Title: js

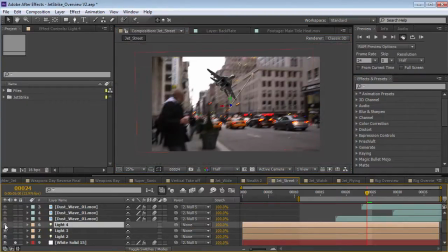So by having a light that's pointed up, it kind of helps fake that kind of illumination. So we turn the motion blur back on. Bam. In this example, the jets are sort of flying past the sunset.
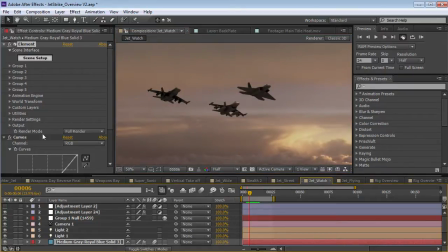Now, what's cool about this example, if we shut the motion blur off here for a second, I'm going to go into the group settings for the replicator. And you can see we're actually replicating 3 different jets on the same group.
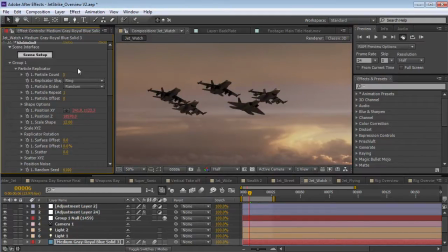So what's interesting is that you could create like a whole squadron of jets just using the replicator shape. So if I animate something like the landing gear, you can see that the landing gear opens up on all of the jets. So if you have jets that are doing the same thing in a formation, this is a good way to control that.
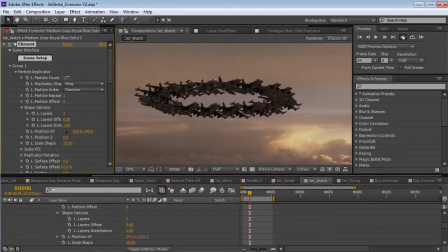And of course we can come in here and create some very dangerous configurations.
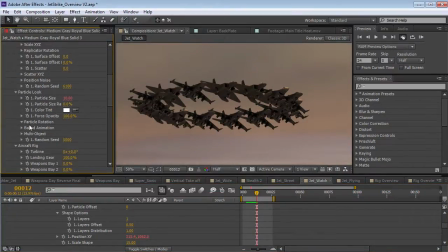So there you have it. And also you'll notice that I animated the particle rotation, and that will animate the aircrafts individually.
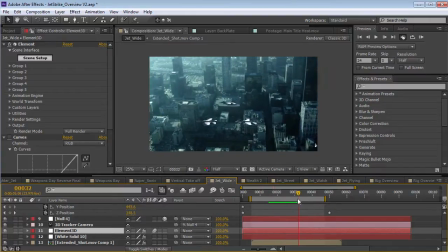Now, another great thing you can do is 3D track real footage, like this city shot here, and then add things into it. So we've added these 3 jets flying in this city shot using the camera tracker built into After Effects, and we can create some really dynamic shots, add some glow, and make it look good.
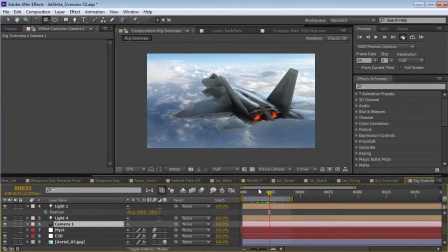So for most of the shots in the teaser, I have pretty much the same setup. We have the jet, and it's typically not moving very much.
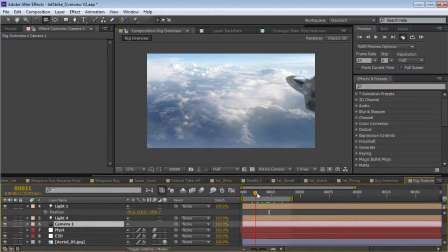Maybe it's flying into place or something like that.
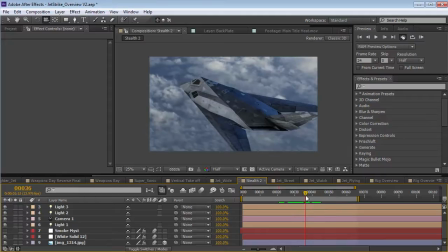So again, in this stealth example here, the aircraft's not really moving, but the camera is sort of orbiting around it to give it that motion and that speed. So if we turn the motion blur on, you can see it looks like it's moving a lot faster. and like we're trying to follow it, we're trying to keep up with it.
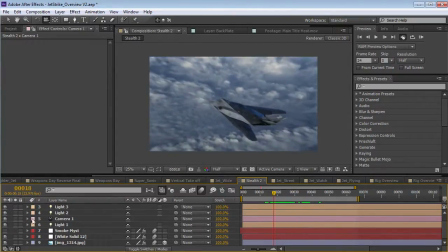The other thing you'll notice, we have this sort of like fake zoom, and the way we've done that is just using the camera zoom settings.
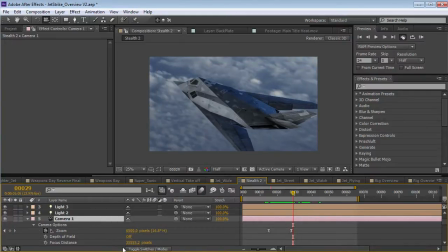Since everything is actually three-dimensional, you can use all the different optical capabilities inside of the After Effects camera.
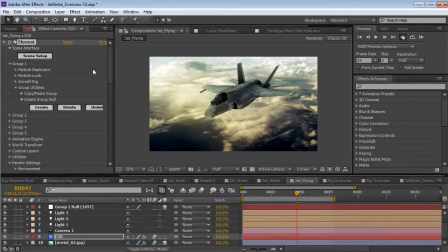Let me show you another cool feature that works exclusively with the Jetstrike pack. So if we jump into the scene setup.
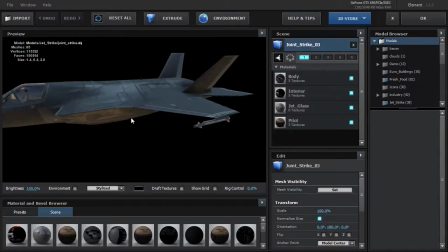All right, so we've got our Joint Strike jet here, but let's say we wanted to animate the missile flying off and crashing into something. Well, how can we disconnect the missile from the entire aircraft?
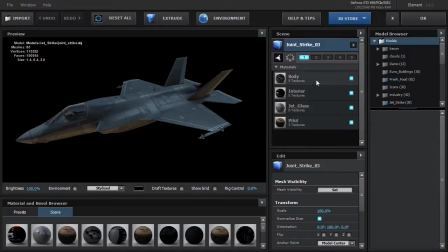Now, typically, you can use the material as a way to control that, but these aircrafts have so many different parts that it would probably just be a big mess if we had to rely on materials. So instead, we've implemented a feature for all the Jetstrike models that allow you to control the mesh visibility.
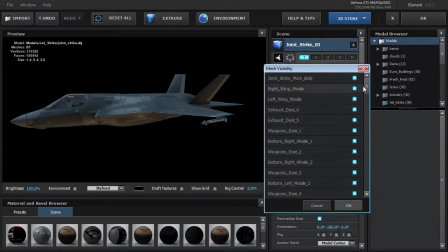So if we click on Set, what this brings up is a list of all the objects that make up this 3D model. So we can really do a lot of interesting things. So for example, we've got the left wing missile. Well, I can hide that object, hit OK. So now that missile is not going to render.
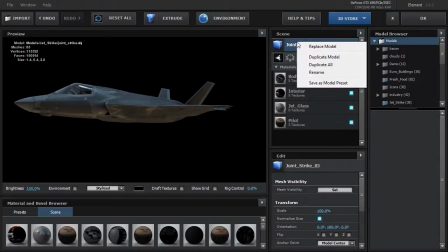But what I can do is right-click on this and choose Duplicate Model.
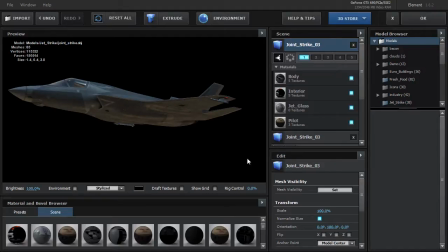And then if we go back into the mesh visibility, we can go to that left wing missile, and instead of clicking on it, I'm going to Alt-click on it.
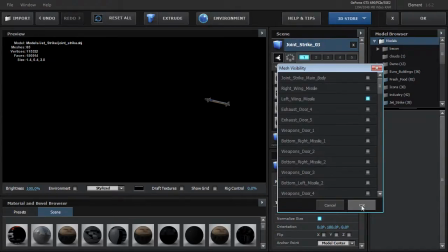So what that's going to do is isolate the missile by itself. So now if I hit OK, I'm going to put this missile onto group 2.
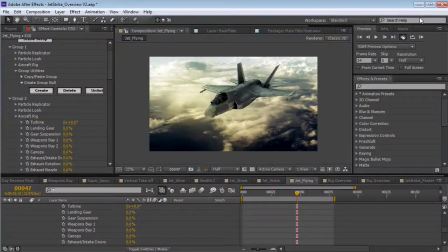So we'll take it off group 1, put it on group 2, and we'll hit OK. So if we look closely, our missile is still there.
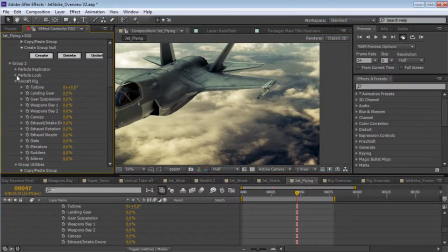But since it's on group 2, what we can do is then animate it using the particle replicator position. So check this out. I've now got full control over that. Plus, if you go to the particle look,
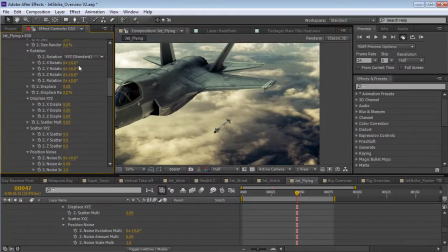go down to multi-object, enable that, this will actually allow you to rotate it on its own axis.
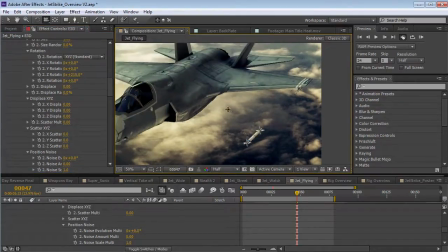So you can have it spinning, you can see here. This is a really cool feature that gives you a lot of possibilities, you know, for other things.
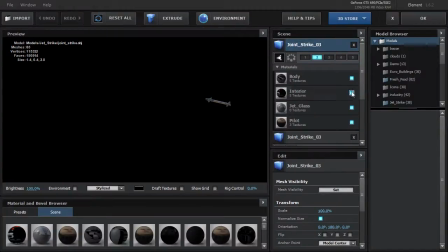Like for example, I could go in here and maybe I could detach the canopy or something and create, you know, effect where this shoots off and the seat ejects or something like that.